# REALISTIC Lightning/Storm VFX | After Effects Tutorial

What up guys, Alex here, and in this video we'll be creating a realistic storm effect.
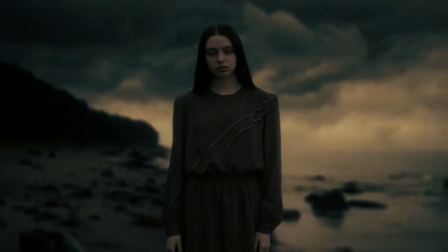Pretty cool, huh? I actually created this little clip for the intro of the behind the scenes video, which will be up on my YouTube channel very soon.
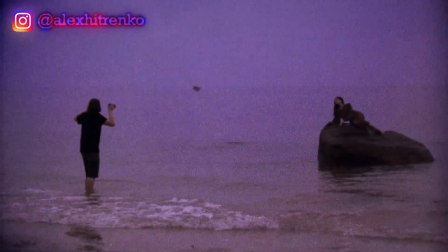It's a behind the scenes of the creative photo shoot that I did, and trust me, it's gonna be really cool, so definitely stay tuned for that. By the way, all the files that I'm using in this tutorial will be available for download, so if you want to follow along and practice with my files, then you can find the link in the description down below. And of course, don't forget to subscribe to my YouTube channel, like this video, and turn on the notification bell so that you don't miss any of my future uploads.
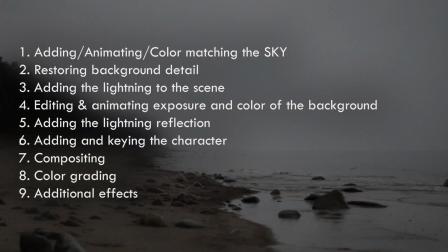Now let's jump into After Effects. So here's what we're gonna do. First, we'll add and animate the sky to make it more dramatic.
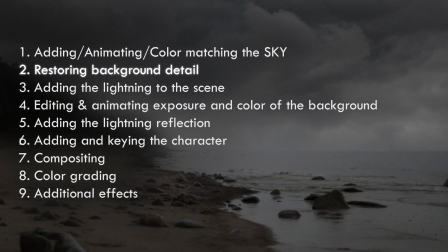Then using Luma key and masks, we will restore the detail of the background.
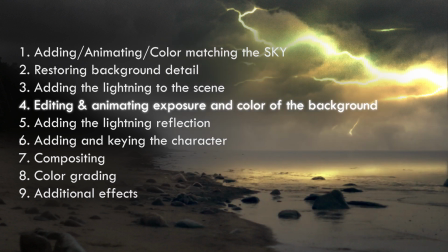Add the lightning and change the exposure and the color of the sky so that it looks like the lightning is actually in the sky.
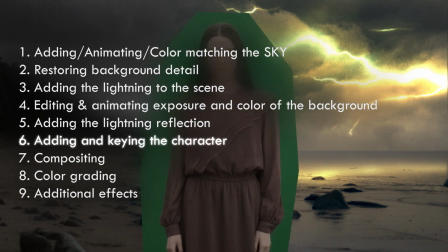Add the reflection from the lightning. Then we want to add the character, remove the green screen, blur the background.
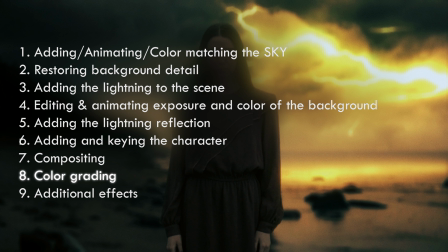And the final steps would be compositing and color grading. Oh, and we can also add some exposure animation on top to make it look more realistic.
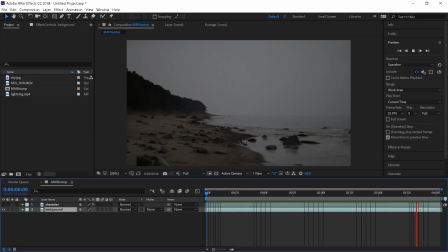As you can see, I have two clips on my timeline right now. One is a clean shot of the background and the other one is the character on the portable green screen.
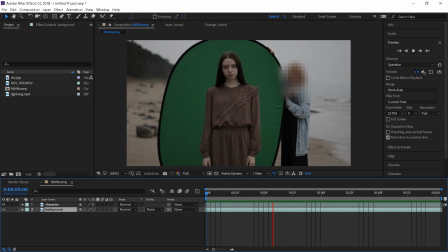As I mentioned earlier, all the files I'm using in this tutorial will be linked in the description.
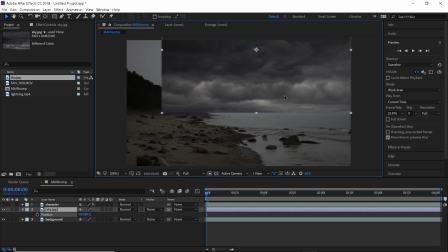I will start by importing the sky into the composition, adjusting the scale and everything until it looks right,
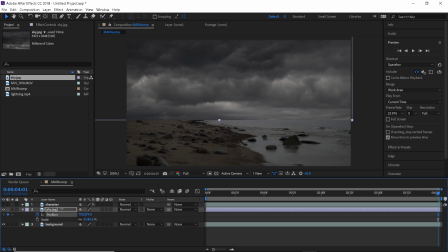and then animating the position because it's a photograph. Don't go overboard with this, we want the sky to move just a little bit.
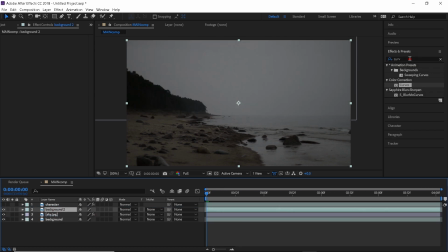Now we have to mask out the background and restore all these details, so let's duplicate our background layer and put it on top of the sky layer. Now I'll search for a Luma key effect and change it to key out brighter. That way we can get rid of the bright areas and keep the dark ones, if that makes sense.
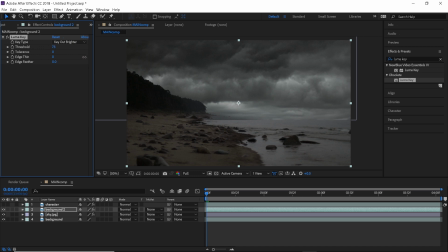Our focus here is the trees, don't pay attention to anything else for now, because we will deal with that in a second. By the way, I'm not really paying attention to how the edges look or anything, because I know that I will blur the background later. However, if you're planning to keep the background in focus, then I recommend that you do this more carefully.
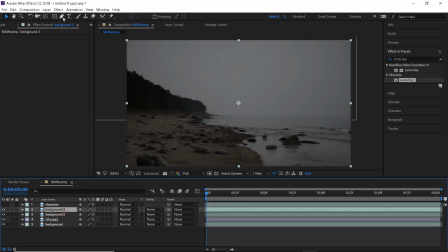Now let's duplicate the background layer again, and this time we will focus on the rest of the background.
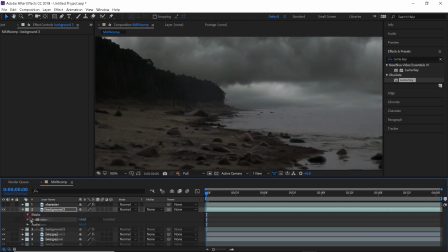Using the pen tool, I will draw a mask around the water, feather it out just a little bit, and then draw a second mask for the entire background.
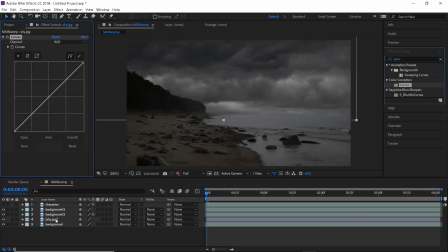Let's work a little bit on the color of the sky. I will apply a curves layer to the sky and just play around with it until it matches the shot.
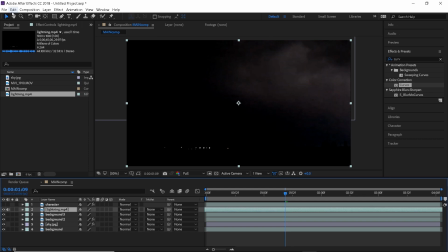Now we can go ahead and import the lightning clip, select and cut the frame that you want to use,
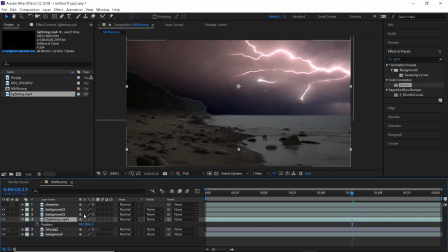scale and position it to where you want it to be in the shot, and right away I will change the blending mode to color dodge.
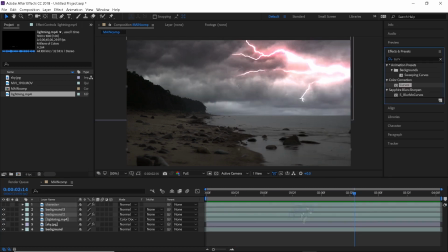And right now it's affecting the background a little bit, so what I will do is I will apply the curves effect again and just play around with it until it looks good.
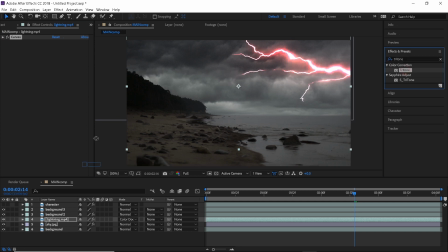Next, I'll search for a tritone, whatever it's pronounced, effect, and here we can change the color of the lightning.
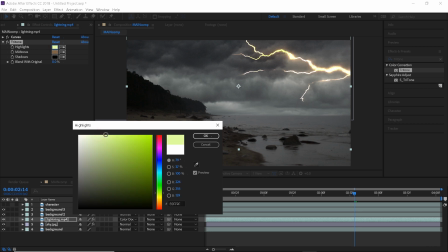I'm going for a yellow greenish color here because it matches the vibe I was going for, I think. But you can go ahead and select any color you want.
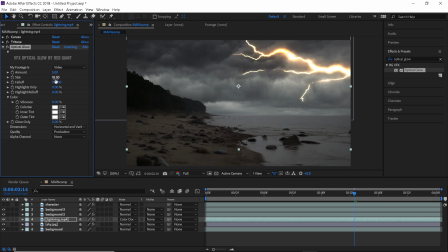I will also apply an optical glow effect from Red Giant, but if you don't own this product, then you can use an After Effects built-in glow.
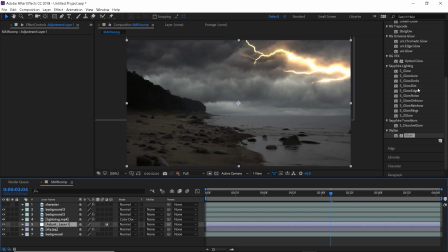Moving on to the next step, now we want to make the sky match with the lightning, if that makes sense. So we want to brighten it up in the places where the lightning strikes. Let's create an adjustment layer on top of the sky layer and apply the levels effect.
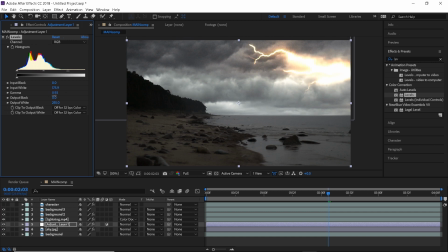Here we want to brighten it up a lot and just get as much detail as possible.
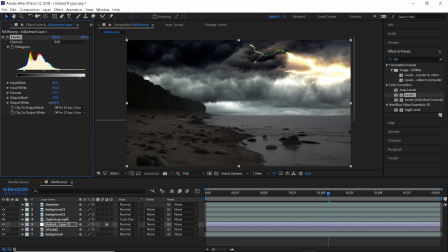I know it looks kind of weird, but trust me, we're getting somewhere. I will also change the blending mode to the lighter color. Now let's go ahead and draw a rough mask around the lightning using the pen tool.
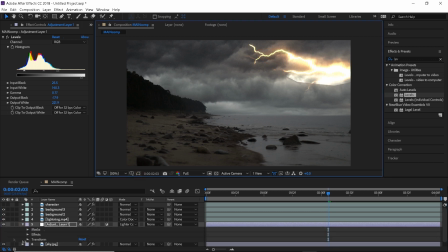I will then feather the mask out a lot so that the edges are properly blended, and I will also change the mask expansion settings to expand the area.